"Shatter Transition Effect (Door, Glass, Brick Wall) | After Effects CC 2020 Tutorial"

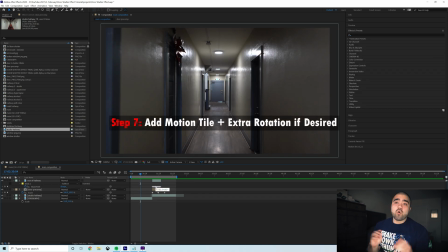[12:26]
So now for the fun part, let's add a little more motion to this to make it a little more trippy.
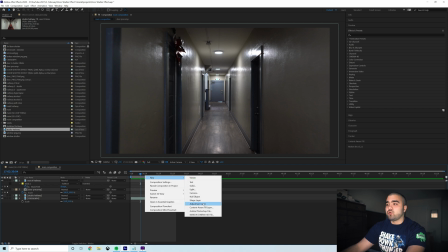[12:30]
So right click down here, create a new adjustment layer above all your other layers.
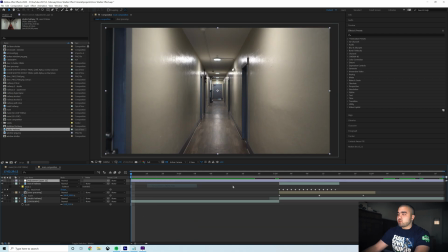[12:35]
Just shorten that to fit my timeline. I'm actually gonna trim this comp to work area, so we just have this.
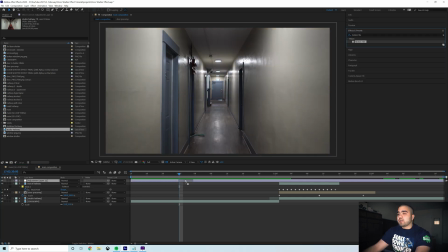[12:40]
Add a motion tile effect to your adjustment layer. Switch the output width and output height to 200. Check mirror edges, then add a transform effect to this adjustment layer.
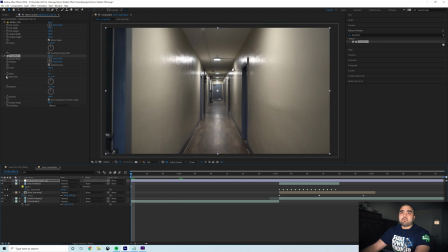[12:54]
I'm going to add a keyframe at the beginning of this clip for rotation.
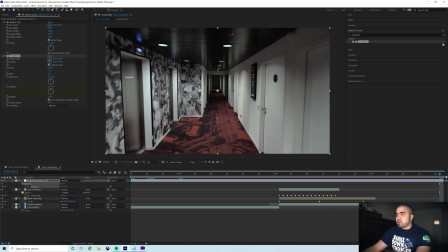[12:59]
And then let's go to the end of it and add, let's just do a full 360.
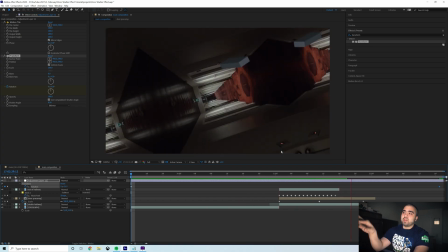[13:05]
Now you do get these weird kaleidoscopy edges, which could be something you want.
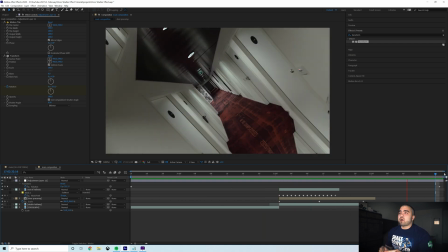[13:10]
So that just allows you to make your audience a little more motion sick.
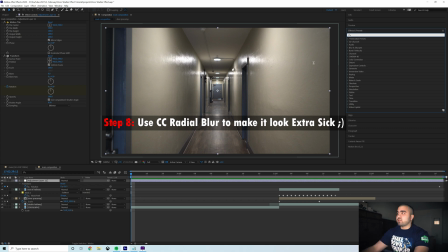[13:13]
And then lastly, to smooth everything out and make it look super fast and just it looks cooler this way, is you'll want to add another adjustment layer with a CC radial blur effect.
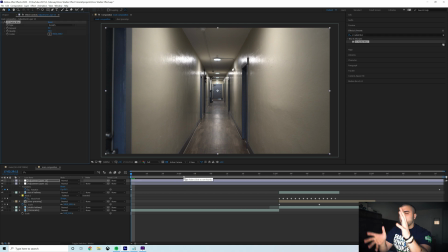[13:25]
This is what's going to give us our motion blur. And I don't want it to have like spinny motion blur just because it kind of just makes everything like less sharp and clear. I just want the radial blur of moving forward really fast.
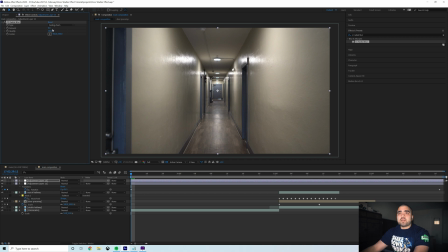[13:37]
So switch this to fading zoom, increase the quality to 100, leave it centered because our clips are pretty much perfectly centered.
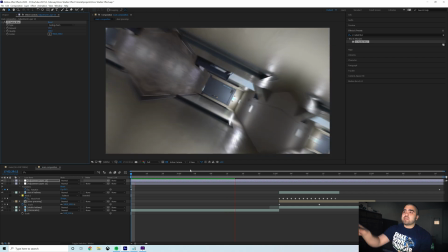[13:46]
And then let's up the amount to about 15. It kind of smooths out that kaleidoscopy effect and just makes it look faster.
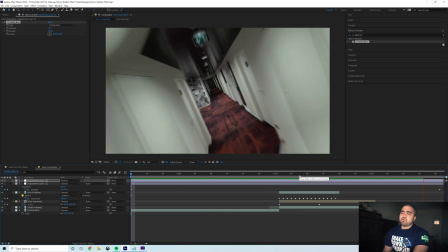[13:53]
It just looks cooler this way and a lot smoother than CC force motion blur would look.
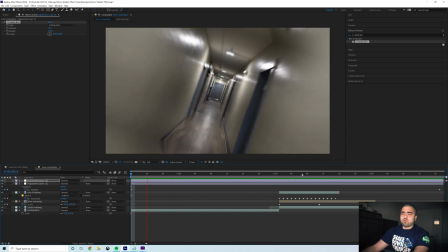[13:57]
If you can avoid CC force motion blur, do it because it works really well in a lot of cases.
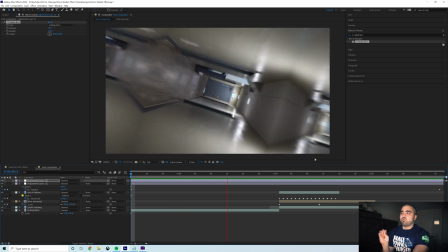[14:02]
But if you want a more realistic vibe, if you can manually create that motion blur with a radial blur or directional blur, it just looks a little bit better.
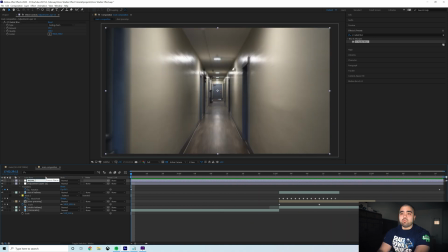[14:11]
So now we have our effect. I'm going to rename this Radial Blur, and then I'll name this layer Rotation. Lastly, like I do with all of my effects, I would suggest adding a LUT over top everything just to blend the colors between your two layers.
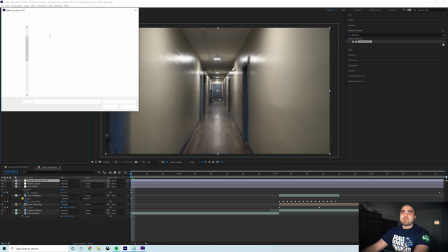[14:27]
It'll make that transition a lot smoother and just make everything just look that much better. So if we add a LUT, let's go with this wave LUT I have.
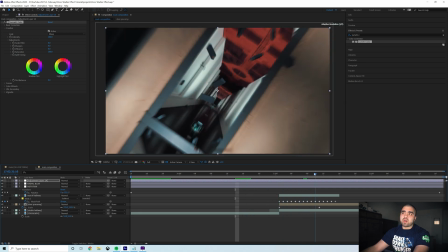[14:35]
Once you have a LUT over everything, the colors are just that much more blended. This is something that's very overlooked in a lot of transitions.
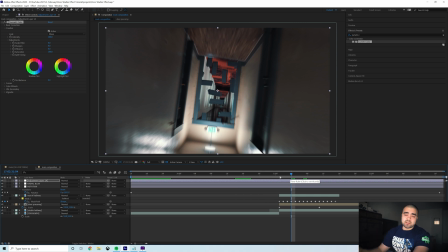[14:42]
I think blending colors between two shots just eases every single transition visually.
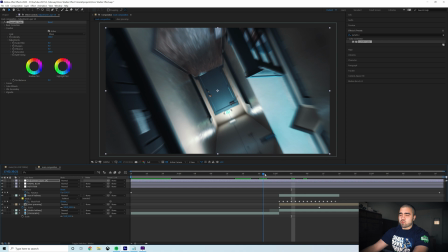[14:47]
It's one of those things a lot of people don't think about, but always, always blend your colors for the smoothest possible transition.
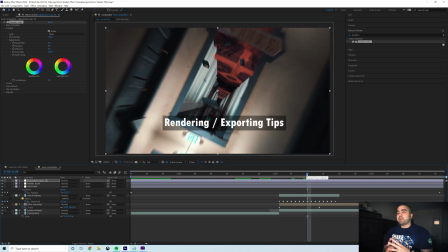[14:54]
Everything just blends that much more seamlessly here. And forewarning, when you add your LUT, your radial blur, and your shatter effect, it gets very RAM intensive and it may cause your After Effects to crash. I have a really strong computer. I know that may not be the case for everyone, but just so you know, once you put everything together,
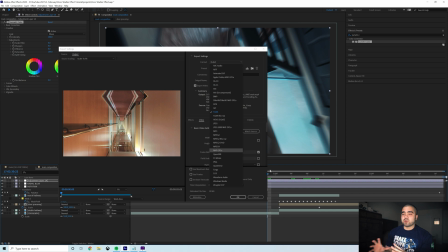[15:14]
it may cause After Effects to have some issues, so you may have to do some pre-rendering.
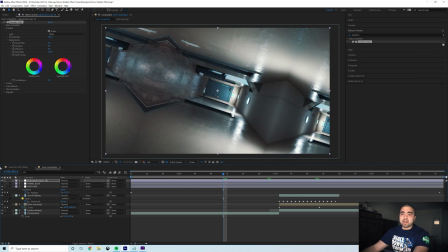[15:18]
If you just turn off your radial blur layer, do a high quality ProRes pre-render, and then go back in and add the radial blur on top, that's probably the best way to get everything put together. Just so you know, because I did have issues rendering this out, even within After Effects. I didn't even try to export it because I knew it would probably fail since it was causing issues within the software itself.
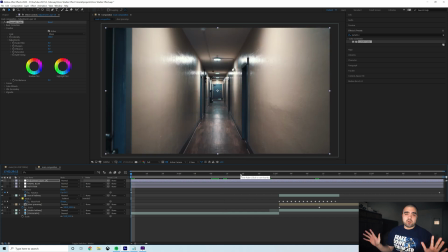[15:37]
At a point, blending a bunch of effects just will cause issues. Anyways, that is it for this video, guys. I think this is a really cool effect that a lot of people do not incorporate within their edits. A lot of people use the sliding door, the opening door transition, but I think this is a cool little, slightly more advanced variation of that effect. So let me know if you like this tutorial in the comments, guys. Don't forget to check out that My Year 2020 video, and don't forget to subscribe for more editing tutorials and potentially some really cool short films I plan on making in the future. Anyhow, that's it for this video, guys. Thank you so much for watching, and I will see you guys in the next
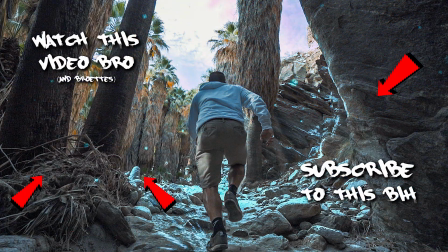[16:13]
video. Peace.